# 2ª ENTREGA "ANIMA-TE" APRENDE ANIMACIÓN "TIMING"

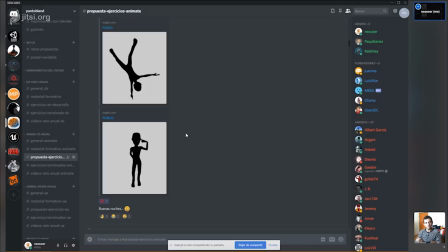4:12 Lo veo bien para una pose más referente hacia una acción acrobática. Ya viéndolo, el que sí tiene la expresión, pues me hace pensar más en jovialidad, pero eso ya sería hacer un poquito de trampa.
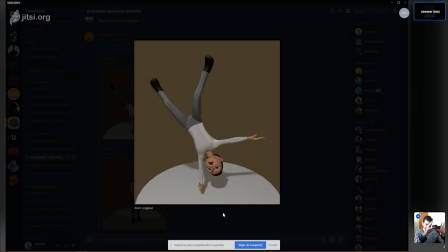4:29 Nos tenemos que enfocar directamente en esta que está aquí nada más.
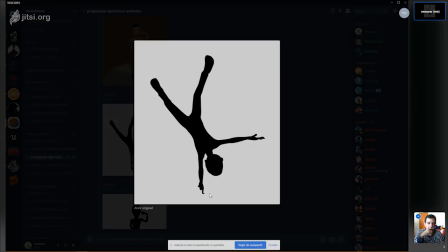4:33 Entonces esta me está indicando, aún así, pues que hay mucho dinamismo. Sin embargo, también me gustaría que la cámara estuviera en otra pose, aunque debo decirlo, esta es muy legible, está muy bien así.
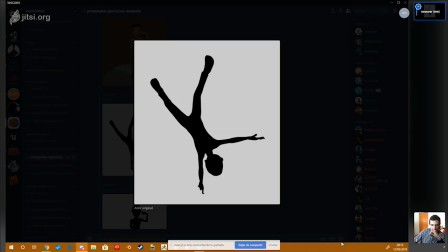4:54 Ahí está la de cabeza. Lo ves bien, se entiende que está haciendo una especie de postura de malabar y demás, sí, en equilibrio. ¿Ves sí. bien el centro de gravedad? ¿Está en su sitio? ¿Lo ves correcto?
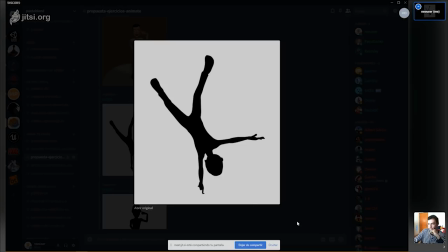5:11 Sí, sin embargo, yo le cambiaría, por ejemplo, en la parte de abajo de la mano, que está sosteniéndose, ¿sí? pues el dedo, yo lo cambiaría a que fuera más bien toda la mano y doblar un poco el codo,
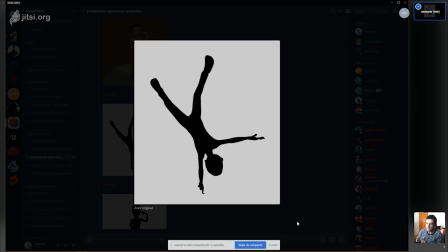5:29 de tal forma que nos dé una sensación de que tiene más peso el personaje, porque así se siente muy flotado. De hecho, si la invertimos, la imagen, parece que está saltando. Sí, sí, y además parece que no haya gravedad, que sea ingrávido.
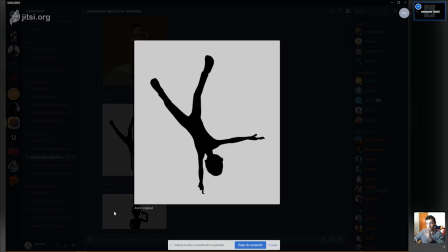5:45 ¿Eh? Ajá. Uh-huh. Y el otro brazo está bien. Sin embargo, yo lo curvaría un poco más para hacer más interesante la pose. Está bien así como está, pero si le agregamos esas cositas, va a hacer que la pose sea mucho más interesante.
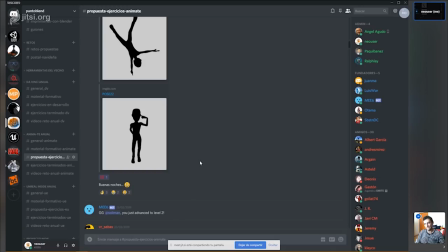6:03 Nos va a llamar más la atención. Pues nuestro compañero Solimán se tomará nota ya para lo sucesivo.
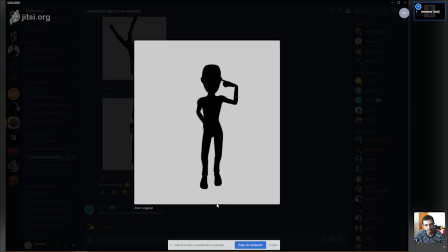6:09 Esta yo creo que sí que está... bastante legible. Bastante legible. ¿Qué quiere decir con esta silueta? Yo veo dos cosas. Una es como la de la expresión de qué inteligente que tenemos aquí.
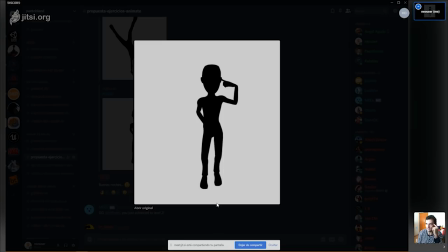6:28 Aunque en Francia es al revés, por cierto. Hacer esto significa loco. Y hacer esto para ellos es cuerdo. Uh-huh. Es como si le estuviera dando cuerda. A mí me llama a esas dos poses. Faltaría, pues ya con la animación, ahora sí saber exactamente cuál,
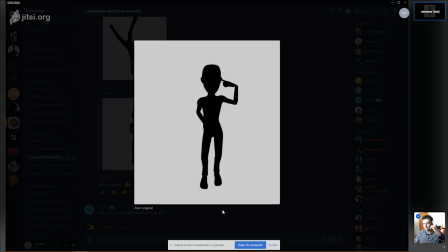6:47 porque así como está, podemos confundirnos con una o con la otra. Pero el hecho de que tenga la mano así, en vez de así, o sea, que tenga doblado desde la muñeca, me hace pensar en alguien que se está burlando, tal vez de otra persona o de algo que vio,
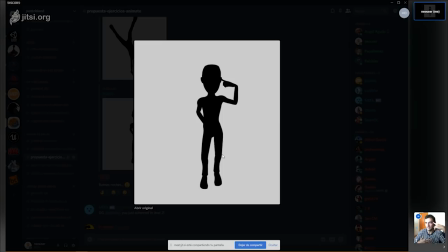7:06 y está indicando que está haciendo algún ridículo. Claro, porque el cuerpo tampoco te está ayudando mucho, el resto del cuerpo, ¿no? Uh-huh. Ahí siento que en general con las dos poses le faltó un poquito más de encuadre, ¿no?
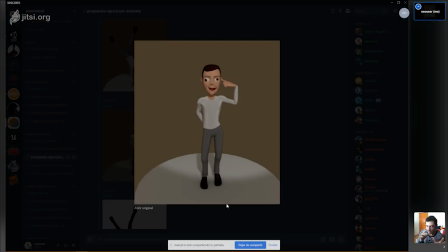7:21 Poner la cámara en una posición un poquito más... que nos ayude un poquito más a leer la pose. Un poco lo que tú decías, necesitas el refuerzo de la imagen en color para que la silueta te concrete realmente,
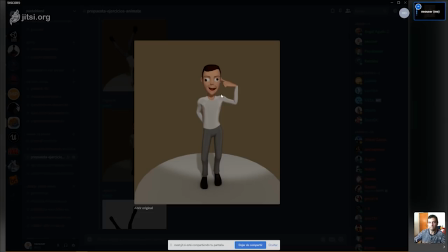7:37 te diga con la cara, con la pose facial, cuál es la intención de esa interpretación, ¿no? De esa postura del personaje, ¿qué expresa? Sí.
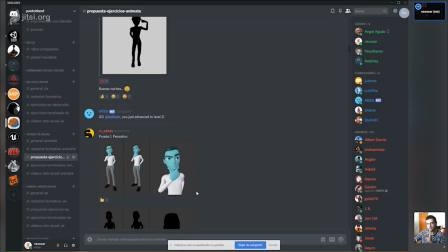7:49 Uh-huh. Sí, un poquito, pero están súper, súper bien hechas. Vale, nos vamos a esta, por ejemplo.
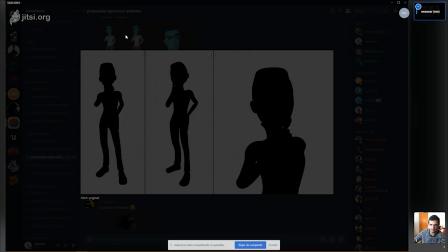7:59 No queremos ver las de arriba porque estamos hablando de silueta, por eso no queríamos las de color, queríamos solo las de silueta. ¿Y qué te parecen estas? ¿Qué me dices? Muy bien, la que más me gusta es la de en medio, es la que nos permite leer, de hecho, todo el cuerpo.